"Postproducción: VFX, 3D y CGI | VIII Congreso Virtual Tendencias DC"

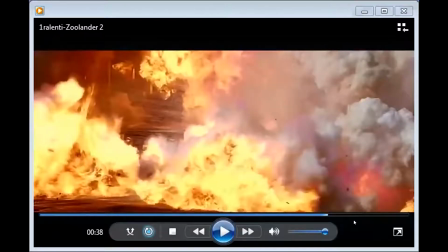(16:01)
no sé si lo escuchan allí en este caso a diferencia de los otros anteriores el efecto de parodia se da al cambiar la altura se escuchan en mayor énfasis los graves y pareciera ser es el efecto que causa un DJ al hacer scratching,
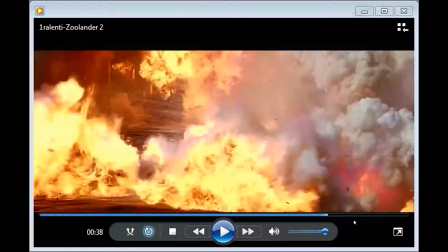(16:18)
al reducir la velocidad circulación de un disco y parodiar fundamentalmente las voces con ese efecto entre los seis que puedo denombrar
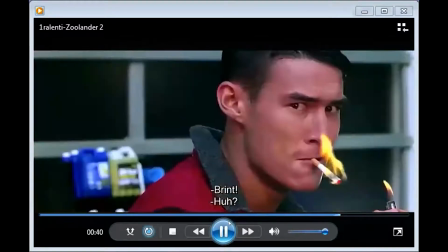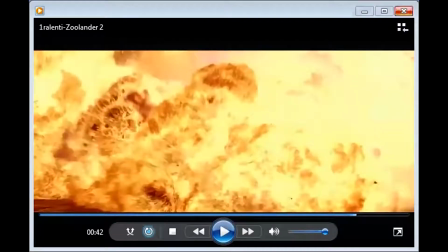(16:35)
con preponderancia en las voces y por último,
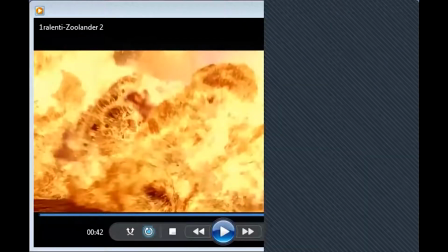(16:38)
sé que estoy al límite de esto es la el efecto el efecto de focalización
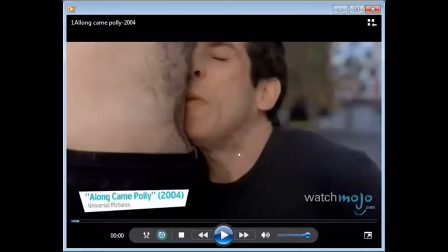(16:48)
acústica en donde el ralenti es aplicado ya no más allá de que la situación es paródica sino con la intención y lo denomino como focalización con la intención de que prestemos atención en forma
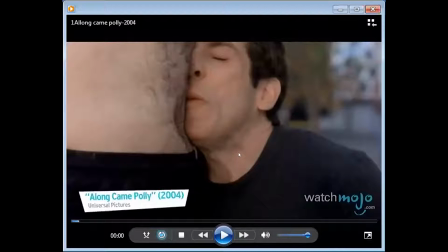(17:02)
muy ajustada y muy próxima al audio que estamos experimentando es decir escucharlo casi en su grano como si estuviéramos poniendo una lupa en el audio, les voy a poner este fragmento
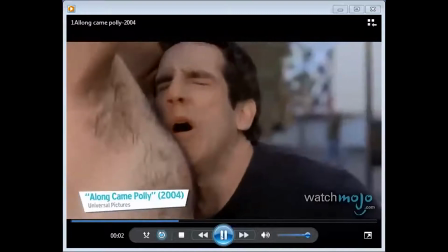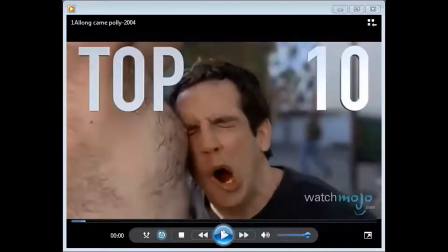(17:23)
En ese caso, más allá de lo paródico que lo es, por cierto, pero nos proponen una escucha tan cercana y una experiencia tan próxima,
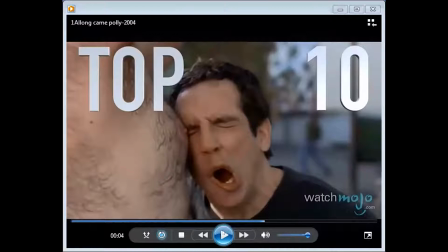(17:40)
este efecto de ralentización y de transformación acústica desde el audio, Pero ya no como el anterior caso, que es la burla a través de lo sonoro, la parodia,
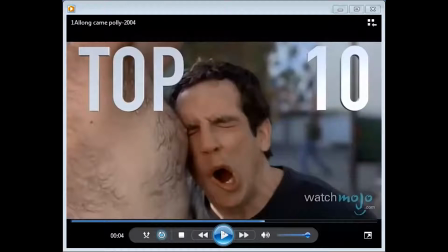(17:52)
sino en este caso de un énfasis en la aproximación muy cercana a lo que Jaffer, desde otro campo, en el campo de la música, propone como una escucha reducida, una escucha del grano de lo sonoro.
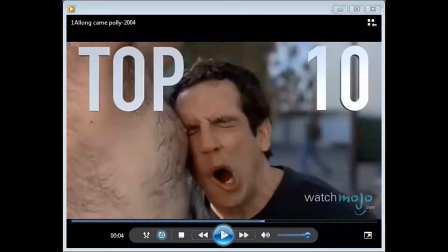(18:10)
Esto también se hace en campos de la publicidad, donde escuchamos la caída de un objeto determinado o el posar un alimento y escucharlo con un nivel lentificado,
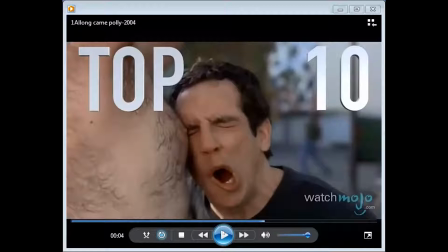(18:26)
por cierto, y reducido en frecuencia y en tímbrica hacia los graves, con mucha preponderancia, para lograr tener una experiencia perceptual prácticamente orgánica,
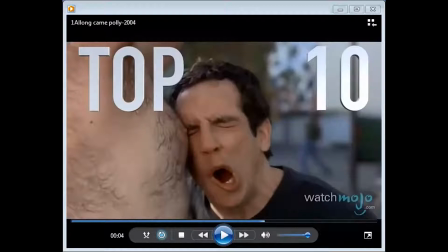(18:40)
digamos, el término es muy personal. Bueno, con esto estaba cerrando, creo nada más, y vinculado a estos seis procesos,
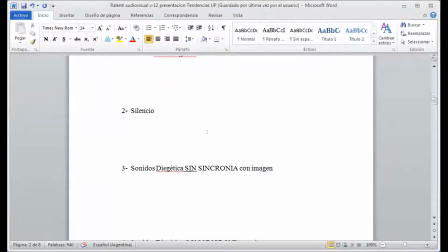(18:54)
a la aplicación de la música estradiagética, el silencio en ralenti, lo asincrónico, lo diegético con sincronía, todos los ejemplos que nos estuvimos viendo, la reverberación e énfasis y estos dos casos que estuvimos viendo al final.
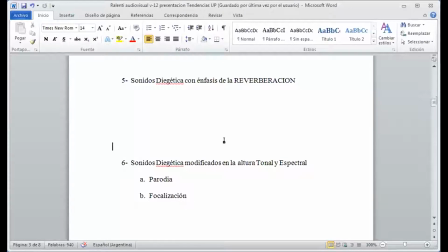(19:11)
Por lo menos esa es la intención de poner con una observación más bien puntual sobre estas características de estrategias por parte de los diseñadores de sonido en este campo,
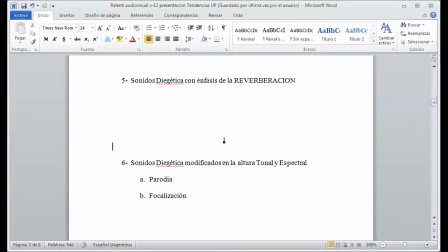(19:28)
de lo audiovisual o la audiovisión puntualmente, en el marco de las imágenes ralentizadas. Bueno, eso, nada más, con espacio, gracias.
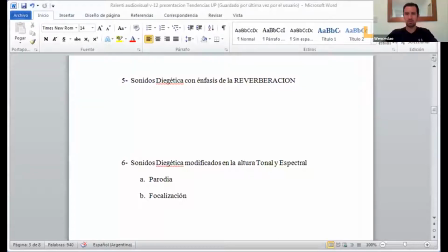(19:42)
muchas gracias Fabián por la exposición ustedes lamento que le estén cortando el tiempo pero puede ser que somos bastantes lo entiendo perfectamente le agradezco ahí en el chat pego el orden como sería a partir de ahora Javier,
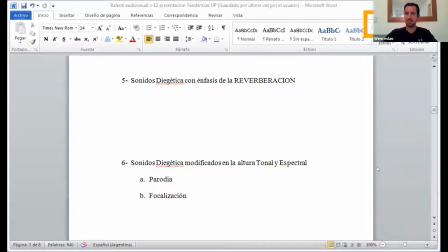(20:01)
sería tu turno Javier Escobar con hola